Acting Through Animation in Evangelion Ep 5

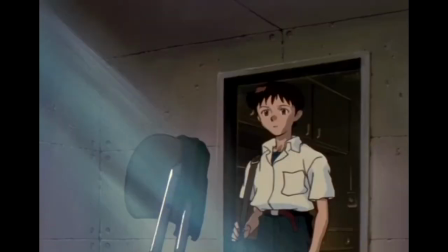245s
Firstly, when we see her stark, disgusting, and unkempt room, and secondly,
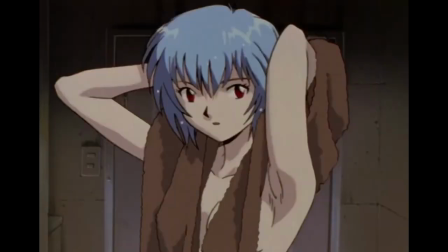249s
when we see her reactions to Shinji putting on Gendo's glasses and then accidentally groping her.
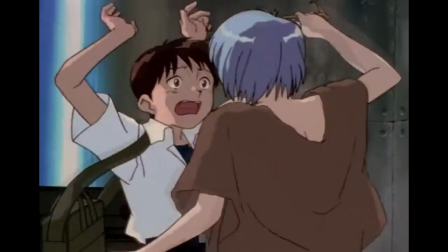254s
The important thing here is how Rei is upset and takes action to remove Gendo's glasses from Shinji's face,
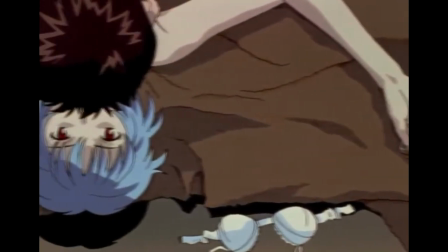260s
but doesn't seem to care at all and doesn't do anything to remove Shinji from her own breast.
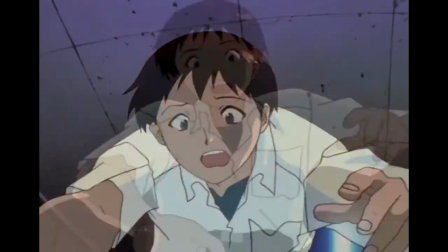266s
This scene also acts as a brilliant subversion of the accidental groping trope because of what doesn't happen.
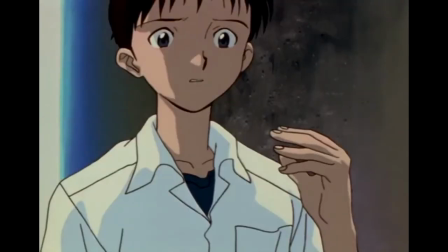272s
Ordinarily, this scene would end with Rei slapping Shinji in the face. She doesn't.
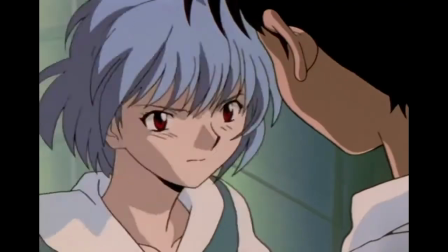278s
Instead, the slap comes a few minutes later, when Shinji badmouths his father.
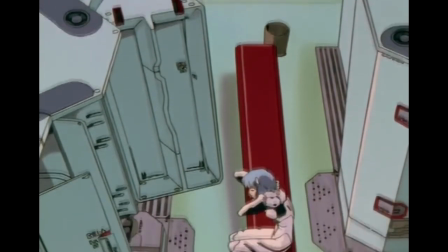283s
All of this is meant to hammer home how Rei has zero regard for her own well-being except as a tool to be used in furthering Gendo's ambitions.
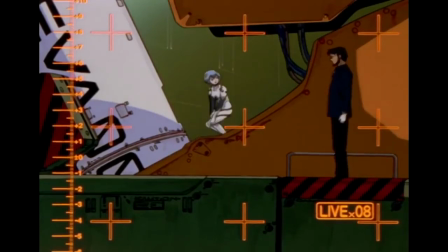291s
When Shinji is confronted with the way that Rei and Gendo treat one another, he cannot reconcile it against his own relationship with his father.
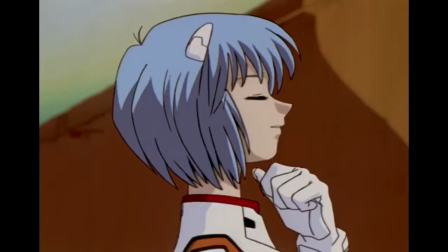299s
He sees them smiling at and talking to one another and is downright aghast at the sight.
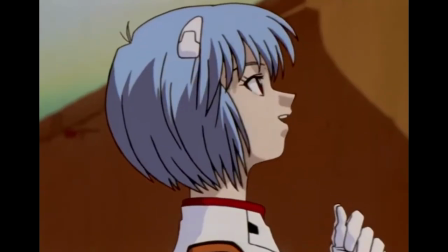304s
He can't fathom that his father would care about someone, or that someone would care about him in such a meaningful way.
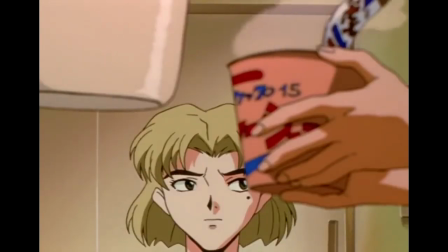311s
But Shinji doesn't even pick up on the other character who feels just as strongly as Rei does towards Gendo,
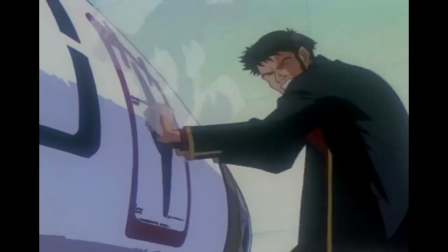317s
but doesn't have her feelings reciprocated in the same way. When Gendo rushes in to save Rei, Ritsuko is also shocked at his level of compassion.
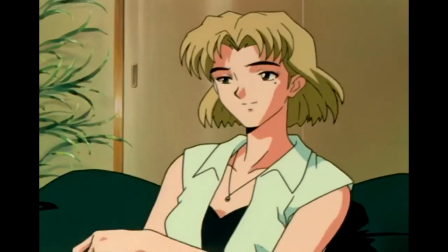325s
Later in the episode, when she talks about Gendo, her expressions are mysteriously warm,
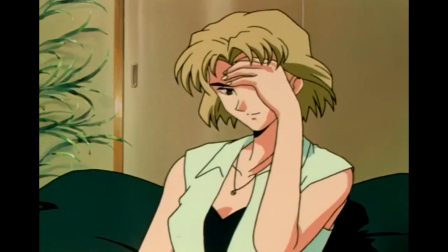330s
and she even covers her face a bit as if to conceal her feelings as she answers, in unusually vague terms,
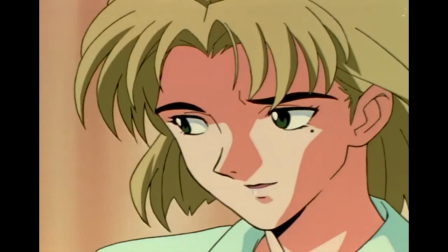336s
about how Rei and Gendo are not very adept at living.
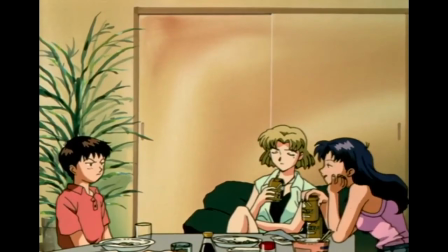339s
For now, these moments only foreshadow the relationship that Ritsuko and Gendo have in secret, which will be explored further in later episodes.
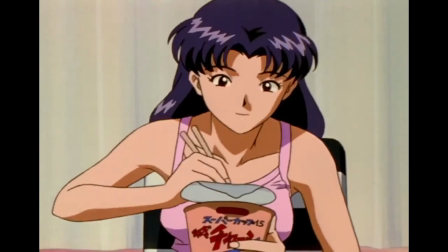346s
Other great moments of expression happen throughout this episode, but more as minor details.
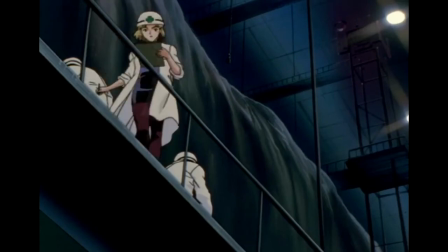350s
Ritsuko's fun little gesture that shows her genuine appreciation for Shinji leaving her an angel corpse to take samples from,
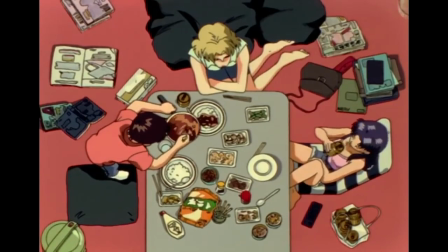356s
or the differences in how Ritsuko and Misato sit are just little touches that add to the feeling of their characters.
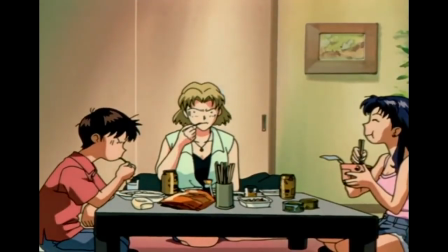362s
The entire scene at Misato's apartment is very adept at using expressions for comic relief and friendly interpersonal tension as well,
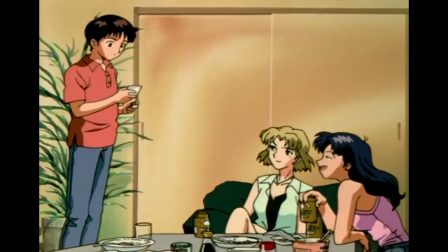370s
particularly when Misato starts prying Shinji's feelings out of his facial expressions.
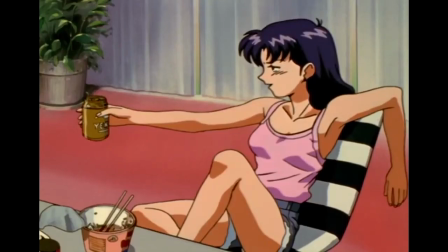375s
All in all, this episode presents a smorgasbord of great character moments while setting up the emotional crux
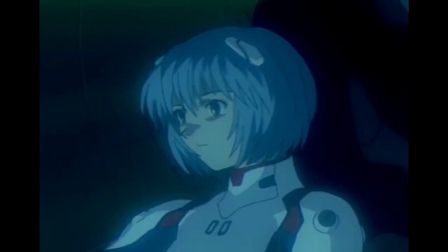380s
of the next episode's fantastic action set piece and getting ready to round out the first major arc of the series.
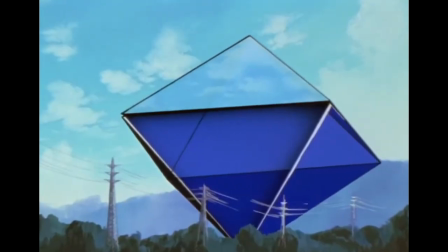386s
Which of these moments was your favorite from this episode, or what was your favorite character acting moment from the series in general?
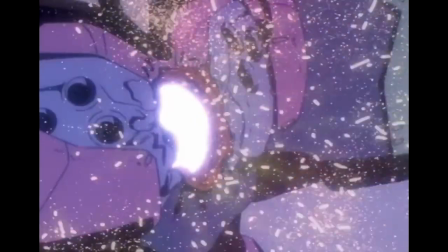391s
Let me know in the comments, and be sure to subscribe for more content like this in the future.
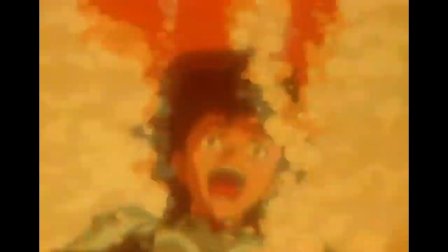396s
Help my channel out through Patreon or PayPal if you're into that, and check out my gaming commentaries if you're into that too.
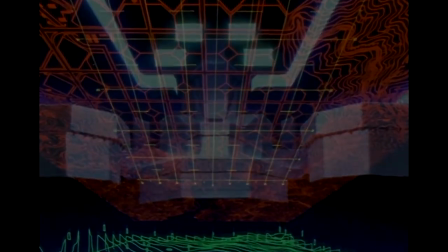401s
Thanks again for watching, and I'll see you in the next one.